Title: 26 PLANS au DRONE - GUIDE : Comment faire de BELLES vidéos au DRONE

Bonjour à tous et ravi de vous revoir sur la chaîne. Moi c'est Arnaud et vous êtes sur la chaîne Ça vole pas haut. Ici on parle de drones, on parle de vidéos, on parle de photos et tout ce qui gravite autour. Aujourd'hui je vous propose un guide, une espèce de bloc-notes de tous les plans qu'on peut faire au drone. La vidéo est chapitrée donc vous pouvez y revenir quand vous voulez et je vous propose donc 26 plans au drone. Oui oui 26 ça fait beaucoup mais en fait c'est divisé en catégories, ça sera beaucoup plus simple pour s'y retrouver. Vous verrez qu'il y a de la progression dans les différents plans. En tout il y a 10 catégories avec grosso modo 3 niveaux de difficulté à chaque fois. Pour les plus matheux d'entre vous, vous aurez bien vu que ça fait pas 30. C'est parce qu'il y a certains plans qui ne rentrent pas vraiment dans des cases simples, médium, pro. Première catégorie, en avant. Le premier mouvement, c'est tout simplement d'aller en ligne droite.
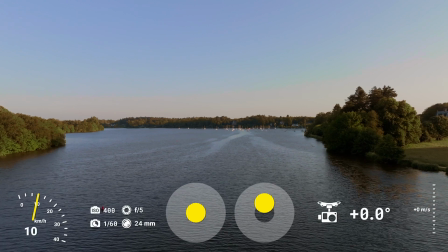Vous allez pouvoir révéler les environs, révéler le paysage à votre spectateur.
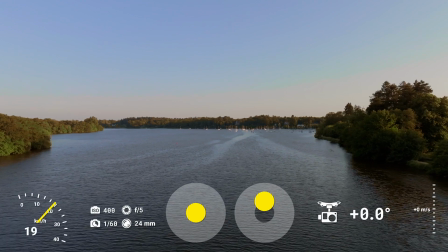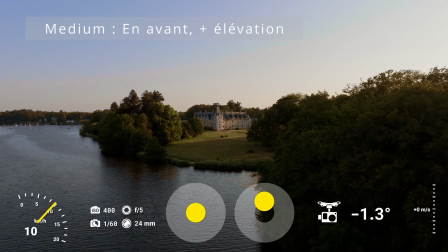Toujours en avançant, vous pouvez vous permettre une petite élévation pour permettre de donner une hauteur à ce plan, un petit peu plus d'intérêt visuel.
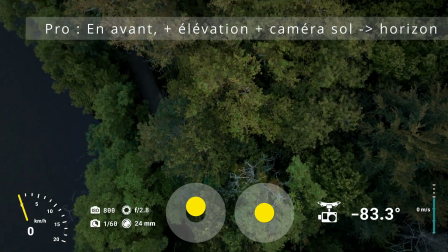Ici, la méthode de la révélation.
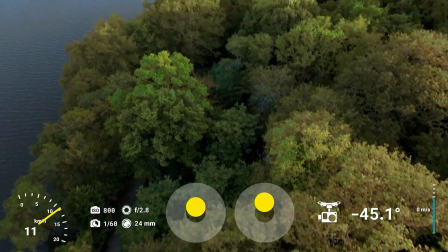On va avancer, s'élever et monter la caméra de moins 90 degrés à 0 degrés pour révéler le sujet qui est juste devant.
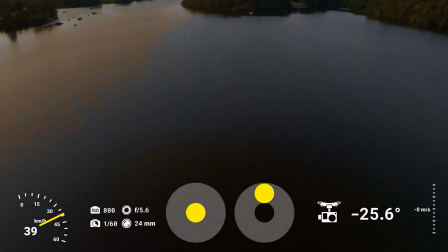Ce type de plan est super intéressant pour ajouter un effet wow à l'image, ça va captiver votre spectateur.
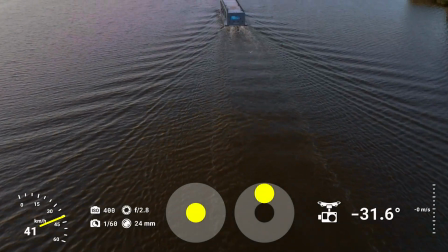Comme ici avec ce bateau qu'on découvre progressivement ainsi que le port qu'on voit sur la droite à la fin.
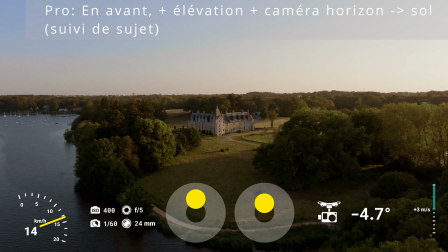Ici, on s'avance toujours, on s'élève toujours et on baisse la caméra progressivement pour garder le focus sur notre sujet.
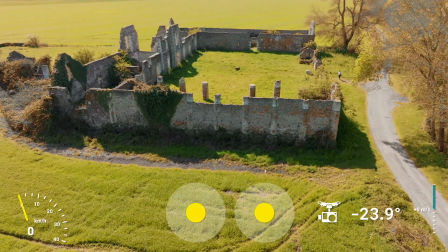Dans le même ordre d'idée, un petit peu plus accentué,
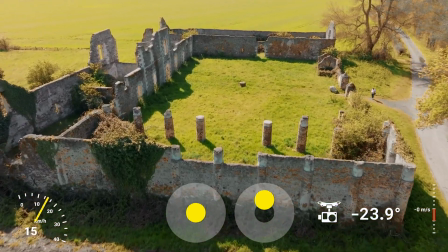on va pouvoir provoquer un effet de plongée en suivant un élément particulier du plan, ici les colonnes par exemple.
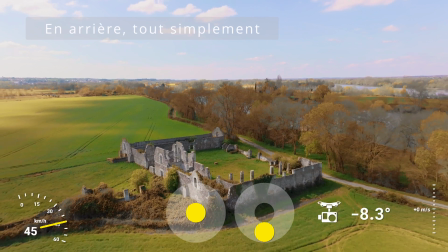Catégorie 2, la marche arrière. Tout comme la marche avant, c'est un effet très très simple à faire, mais qui provoque une sensation de découverte des lieux.
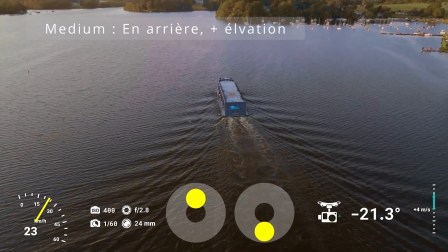Dans le même ordre d'idée, on peut s'élever en même temps qu'on recule, pour provoquer une sensation encore plus forte de découverte.
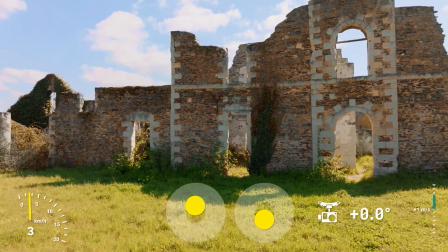Par exemple, dans cette vidéo, on est focalisé sur un point de détail et on va progressivement révéler l'ampleur des ruines qu'on a devant nous.
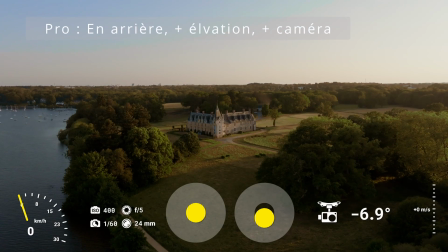Vous avez vu dans les titres que je parle d'élévation, ça peut aussi être une descente.
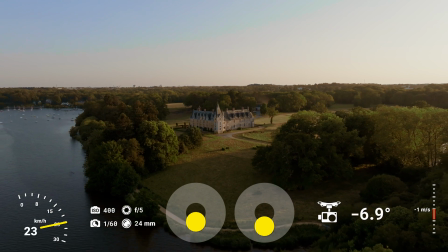Ici, on descend, on recule et on monte la caméra pour conserver le sujet bien centré. Le plan est raté, mais je vous montre la vidéo jusqu'au bout. Catégorie 3, les top shots statiques.
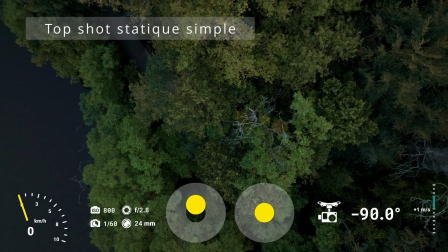Ici, on va tout simplement s'élever tranquillement à partir d'un sujet.
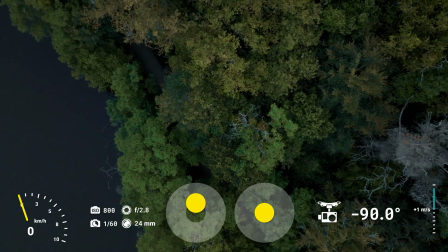Là, il n'est pas très clair mon sujet, mais c'est un arbre et je grimpe pour révéler l'ampleur de la forêt qui est en dessous.
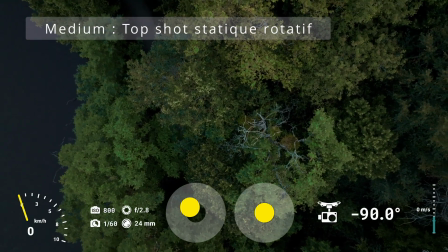Pour ajouter un petit peu de piment à tout ça, on peut faire tourner le drone sur son axe afin d'avoir un peu plus de dynamique dans l'image.
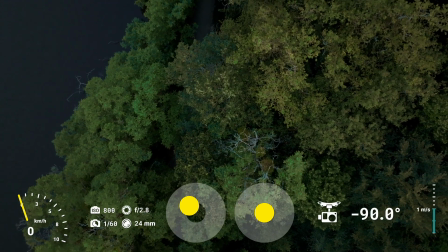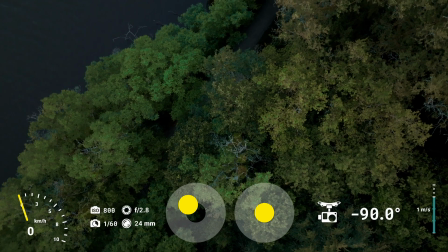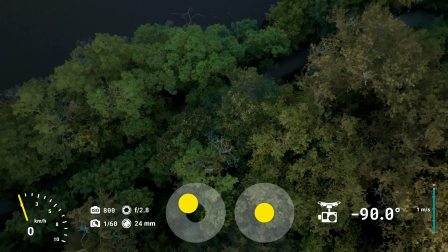Et ici, il n'y aura pas de mouvement entre guillemets pro.
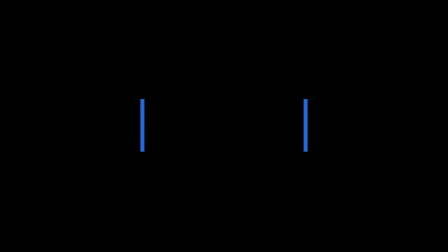Et on va passer directement à la catégorie 4, qui sont les top shots en mouvement.
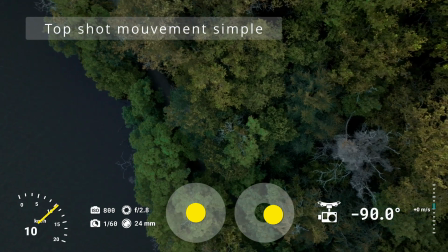Donc ici, c'est une espèce de travelling, mais on regarde à moins 90 degrés.
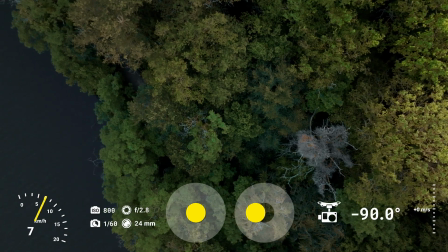Voilà, dans l'autre sens. C'est tout simple.
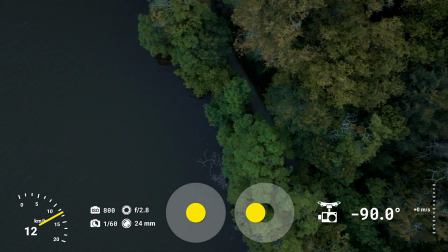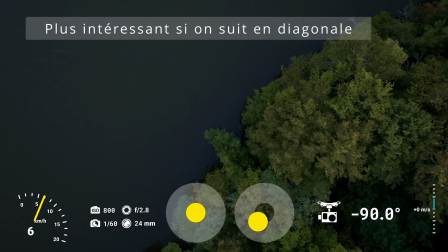À mon sens, c'est plus intéressant quand on a une ligne qui fait la diagonale dans l'image.
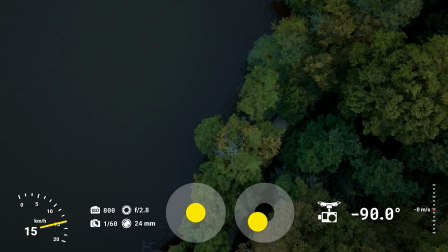C'est une question de point de vue, hein, mais je trouve que ça a plus d'impact dans l'image que quand c'est droit.